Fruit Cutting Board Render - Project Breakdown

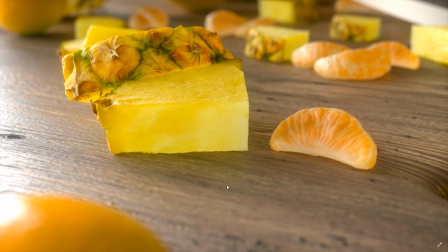8:13 Again, 2 years ago. I've made some progress since then, thankfully. So there's definitely some things here that could have been improved on, which we'll also talk about that as well.
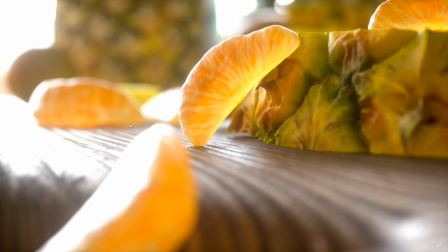8:20 If we go over, this is a very iconic piece here that a lot of people have liked. I thank you so much for your for the nice words that you've said. If you happen to have seen this and have mentioned to me, I thank everybody who has said that. Really do appreciate it. Again, this is a really good, I'm really happy with how this part here turned out. Really good lighting and all that.
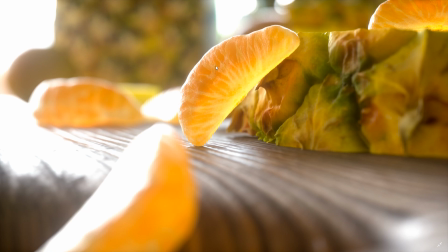8:39 And the bump map that we used on our orange slices, originally starting with the albedo texture here, and how we've reworked that to really get some of this to pop, really did add a lot of life to this orange slice.
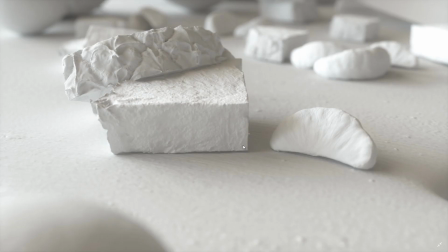8:49 And at that point, that is it.
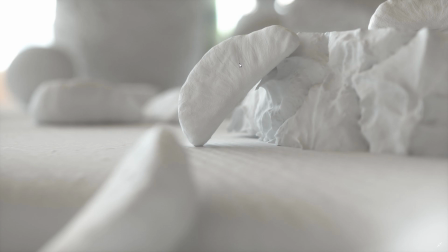8:51 All I have is just some blank, diffuse, clay rendered versions of this, just kind of showing what I textured and what was the default.
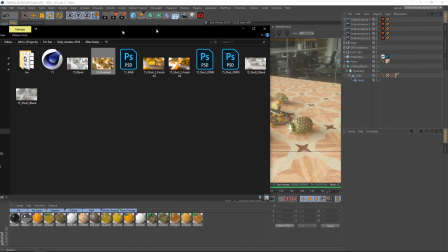9:00 So with this out of the way, let's go ahead and close this and hop in to our scene here. And here it is.
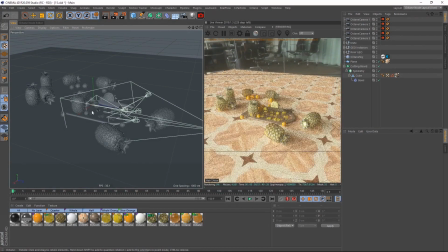9:05 This is the scene. It's already rendering in the background, and you can see that this is literally all it is.
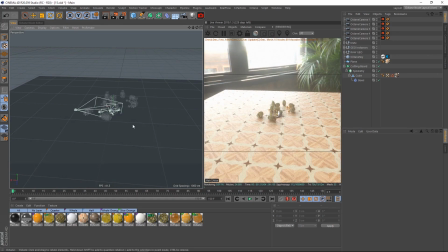9:10 I have this default kind of floor here. I guess we could talk about the floor first off.
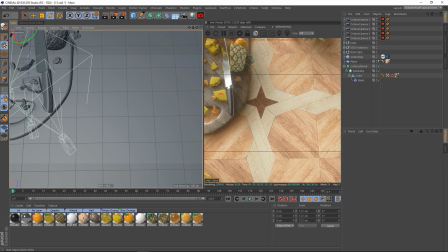9:16 I'm just going to go ahead and select that. On the floor in my selection isn't selecting up. There it is. I got to go back to object mode. Here's our plane. I'm going to go ahead and select our material for our floor, go over to the node editor, and this is nothing special.
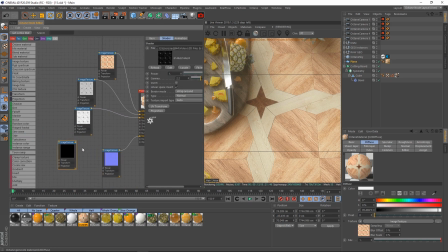9:29 This is a free wood material that I got off of a website. This is an extra node we don't need. I forget exactly where I got this.
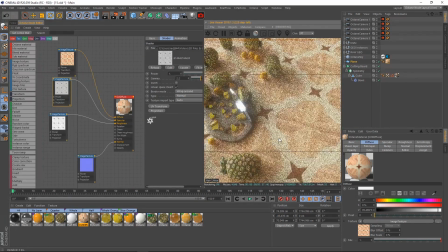9:36 I'm sure one of you guys out there seeing this might remember, but it was just a default kind of a nice wood texture I got.
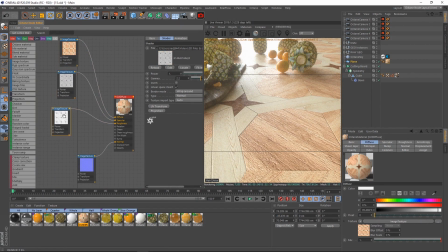9:44 It was a free one. I think it was part of a V-Ray texture pack. Right now, I probably would use some different wood textures. I have a series through the Texture Haven Octane material pack that I have set up. I'd probably use something through there because they have some really good stuff. But anyway, that's what it was. All it is, default, diffuse, specular, roughness, normal.
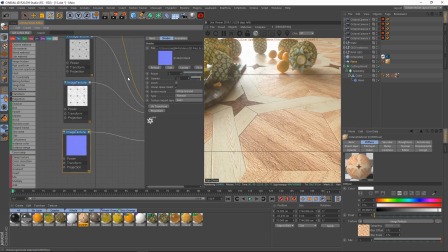10:03 Nothing going on special here. Everything is set default for the gamma and power.
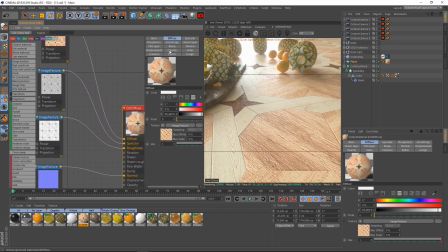10:08 I don't see anything special going on here. And for my index, I believe we just have 1.45.
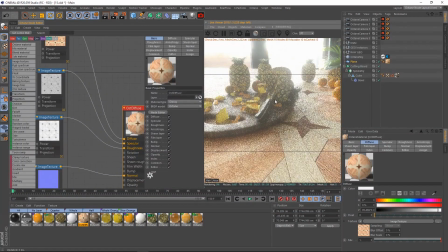10:13 And this is just simply a glossy material. So that is the reflections we're getting for the floor. Again, nothing very special going on here at all.
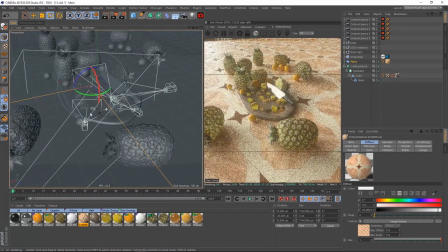10:20 Next off, let's go ahead and take a look at the cutting board.
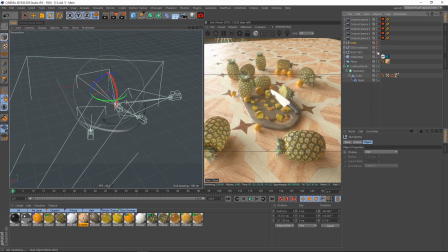10:23 I'm just going to go over here, take our knife and a few other of our instances and assets here and just disable them so we can focus on the cutting board.
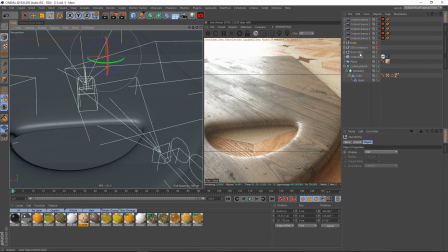10:31 Nothing very special for our cutting board here. If we go ahead and select it, we have our cutting board.
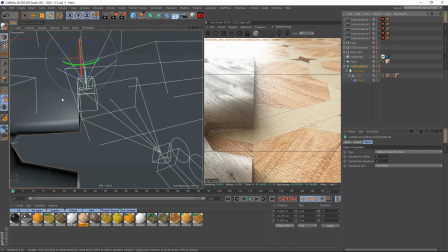10:36 And what I've done, I'm going to disable everything except for the very base of it. As you can see, this is it here.
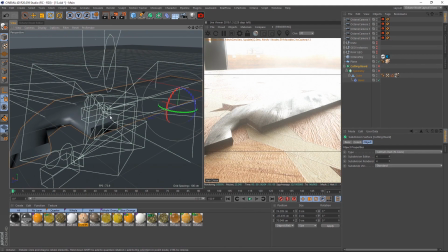10:42 This is essentially the raw geometry. I'll do the shortcut N plus B to just take a look at
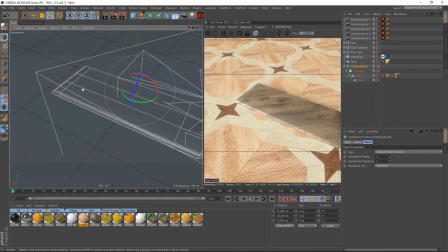10:47 that. This is the raw geometry. Very, very simple. I mean, it doesn't get simpler than this, basically.
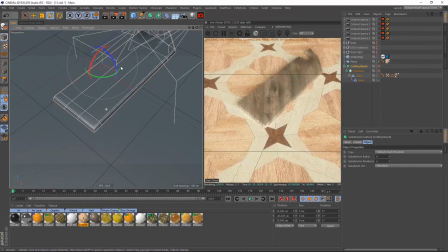10:53 I mean, we're less than 50 polygons probably for the whole thing because I was only half of it.
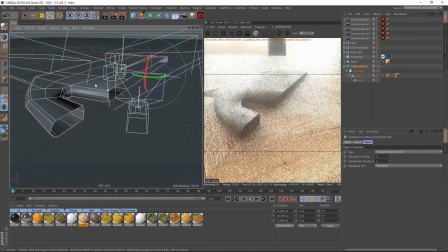10:57 And then what I did is I threw this simple little model into a symmetry, which
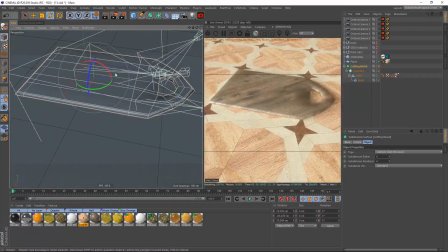11:03 symmetrized it, if that's a word, I think, made it symmetrical on both sides.
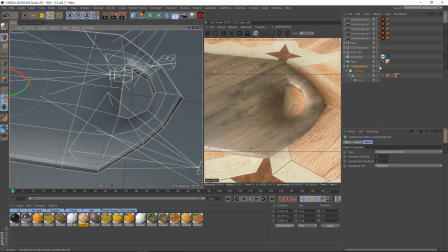11:07 And then I threw that into a subdivision surface, and then that smoothed it out.
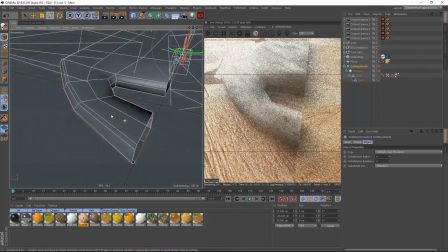11:13 Now, on top of that, while it was before I put it in a symmetry object, I also threw a bevel deformer underneath of that.
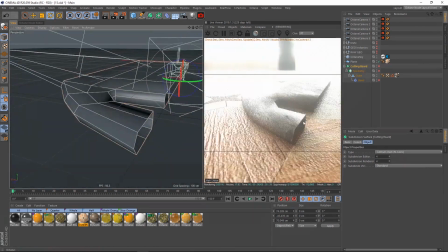11:20 So this was the default here, actually. It was even simpler than that. And then I just threw this bevel deformer right on there. Boom, add a little bit of bevel just to smooth out the edges a little bit.
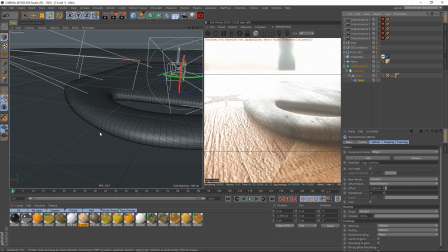11:28 I really like that because with the bevel deformer off, it just made the edges a little too round, a little less pronounced.
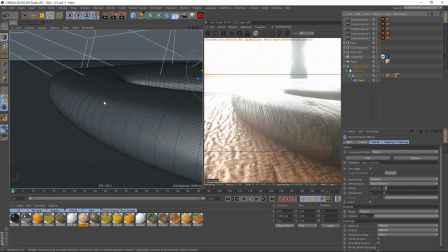11:34 The bevel deformer just kind of gave a little bit more pronounced kind of hit to that.
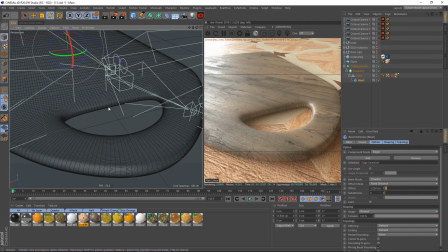11:39 Now, as far as the texturing went on here, I went super, super easy. All I did, let's go ahead and take a look at our material here. That would be this material here.
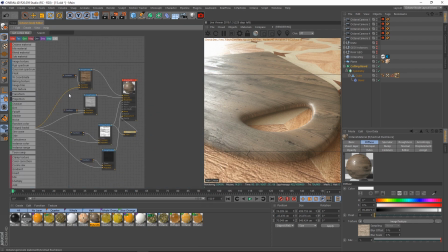11:50 This, if I go to our node editor, this is, again, a preset that I downloaded from the Octane Live DB. Nothing special. Again, it's just a diffuse, specular, roughness, bump, and displacement. Nothing special going on here.
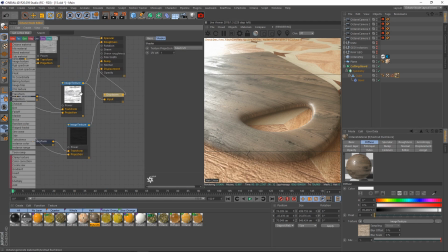12:03 What the material came with is it came with a diffuse, specular, roughness, and a displacement map, which was super nice. Now, this is actually my bump map. Here's my displacement map.